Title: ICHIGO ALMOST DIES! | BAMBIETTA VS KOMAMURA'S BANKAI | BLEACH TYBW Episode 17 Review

than the Reishi ball itself which if you think about it is a pretty broken ability because in fact it isn't something you can just swipe away however there does seem to be a time limit on its detonation to which again we'll get into that very shortly. Bambia throws a slew of shots and of course we get to see Komomora's beautiful
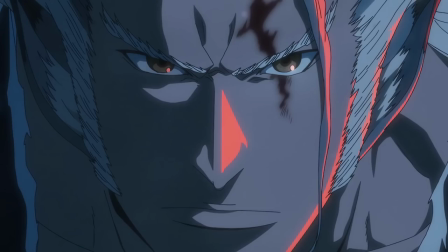[4:25]
macho giga chad face to which after watching a few live reactors it seems that it turned many women into furries so and
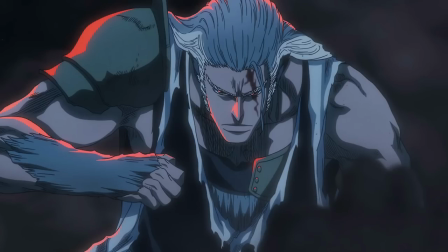[4:35]
I've heard a few Witcher references as well but yeah absolutely got him down just right and attention to detail on him was done beautifully. Before we do get into any more of this battle we'd then of course go into the lore about the Jinka technique and it would also seen that
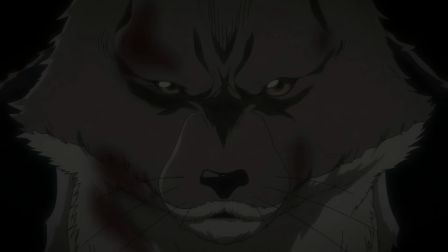[4:48]
off-screen Komamura actually did beat the Grand Elder considering he had like blood on his like fur and whatnot so there was a fight that did apparently kick off again would be nice to see that but then again at the same time. Was it really needed?
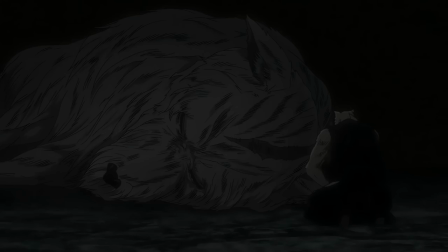[5:00]
Probably not. So there was a fight that kicked off, Grand Elder lost and then the Jinka technique was told to him. Whether it was Fukumamura's benefit or the Grand Elder's benefit we can talk about that as well. But we get a little bit more about the Beast Clan. The clan was in fact sent to the animal realm, by whom I don't know, but they committed a bunch of sins apparently and they ended up returning to the Soul Cite. However, by breaking the sins that bind them, they can return to the forms that they once were before being condemned, granting them immense power. So it is safe to assume that this ability or this form that Komomura has was the original form that he had or that the clan had in general before they were condemned to the beast realm. Now granted I'm not going to say everyone in the beast realm is OP like Komomura. Komomura had to sacrifice something quite important for him to grant himself a very small amount of time for immortality. Like I imagine the clan's true form they wouldn't be immortal probably just having this form and making them be strong and then being nerfed into the beast forms but it's hard to say i would imagine they'd be a little bit stronger than kumamori usually is but not to this extent that we actually see here with the immortality so so it's a bit difficult to say how much stronger they would have been but regardless of what there was a sin that happened which i don't think we found out in the manga but hopefully we find out like more maybe at some point in the anime or some light novel i don't know if somebody in the comments knows feel free to tell me very interested in that didn't really go much into researching
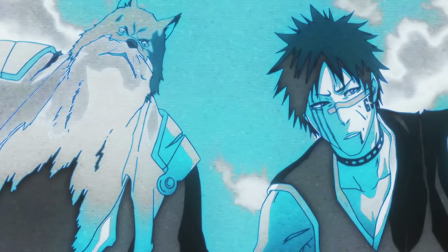[6:26]
it to be honest but what sarjan essentially says and it is interesting in regards to you know the whole law about revenge is that sarjan at some
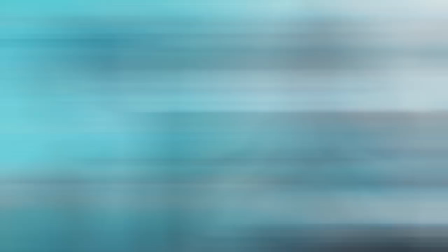[6:34]
point rejected the clan's beliefs or kind of curse or their pride or whatever you really want to call it he kind of
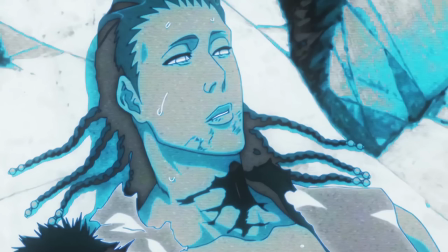[6:40]
rejected them and then turned his back on the clan and it seems to me without going too much into it yet it seems that what he was saying to tozen was
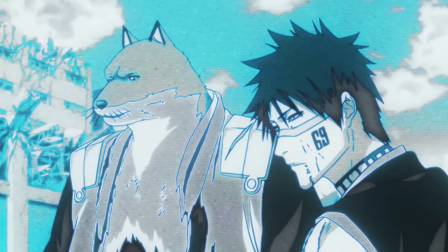[6:47]
in fact something he was trying to cope himself with the ideology that his clan once had so i'm making a huge guess here as that's why Komomora rejected his clan because he disbelieved in revenge or the concept of revenge. But regardless of what, no hesitation and straight for the heart for Gemari Yusai Yamamoto, absolutely goaded to be able to do that and it just shows his devoted loyalty to Gemari Yusai. Then of course we get the CGI Bankai.
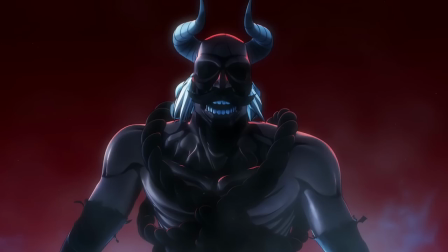[7:12]
Now first and foremost the thing that you will notice the most is the eyes, the fire in the eyes and this can represent either time or life itself, which Komomora kind of explains.
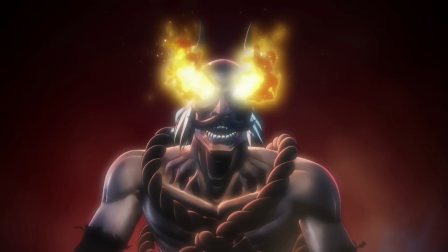[7:21]
And again for something that was CG I was absolutely Pleasantly surprised it looked like a demon it looked out of place and that's what it was supposed to be It worked with its favor.
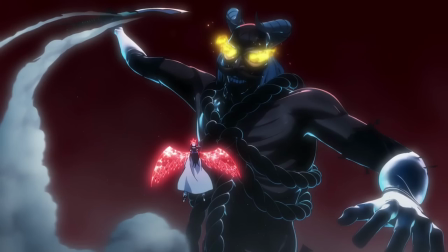[7:31]
I think if this was drawn It wouldn't have had the same kind of impact of alienation Which you probably would want in this situation is that it's not supposed to look human It's not supposed to look normal to the rest of the characters.
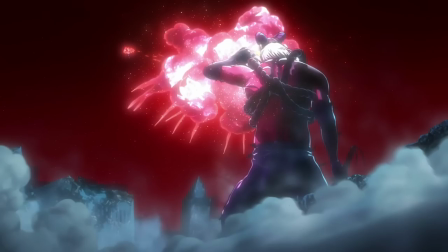[7:44]
It's supposed to look out of place I think we then get a differentiation with
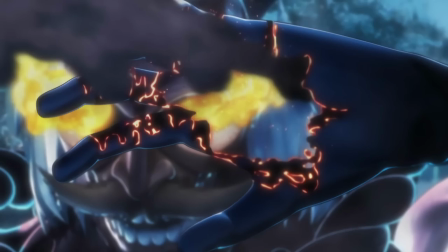[7:49]
regards to Tengen Mioho Which is the armor imbued with life while Dungai Joe is stripped of armor forming only spiritual pressure and power
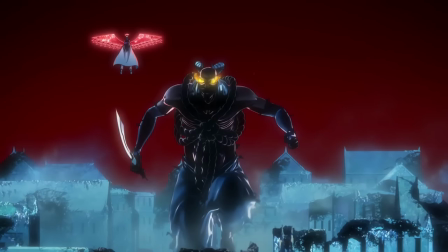[7:58]
So just like someone with Yumi Chika for example The difference of names can definitely play a part in the appearance of a Bankai or how it is used And did anyone notice Bambietta doing parkour?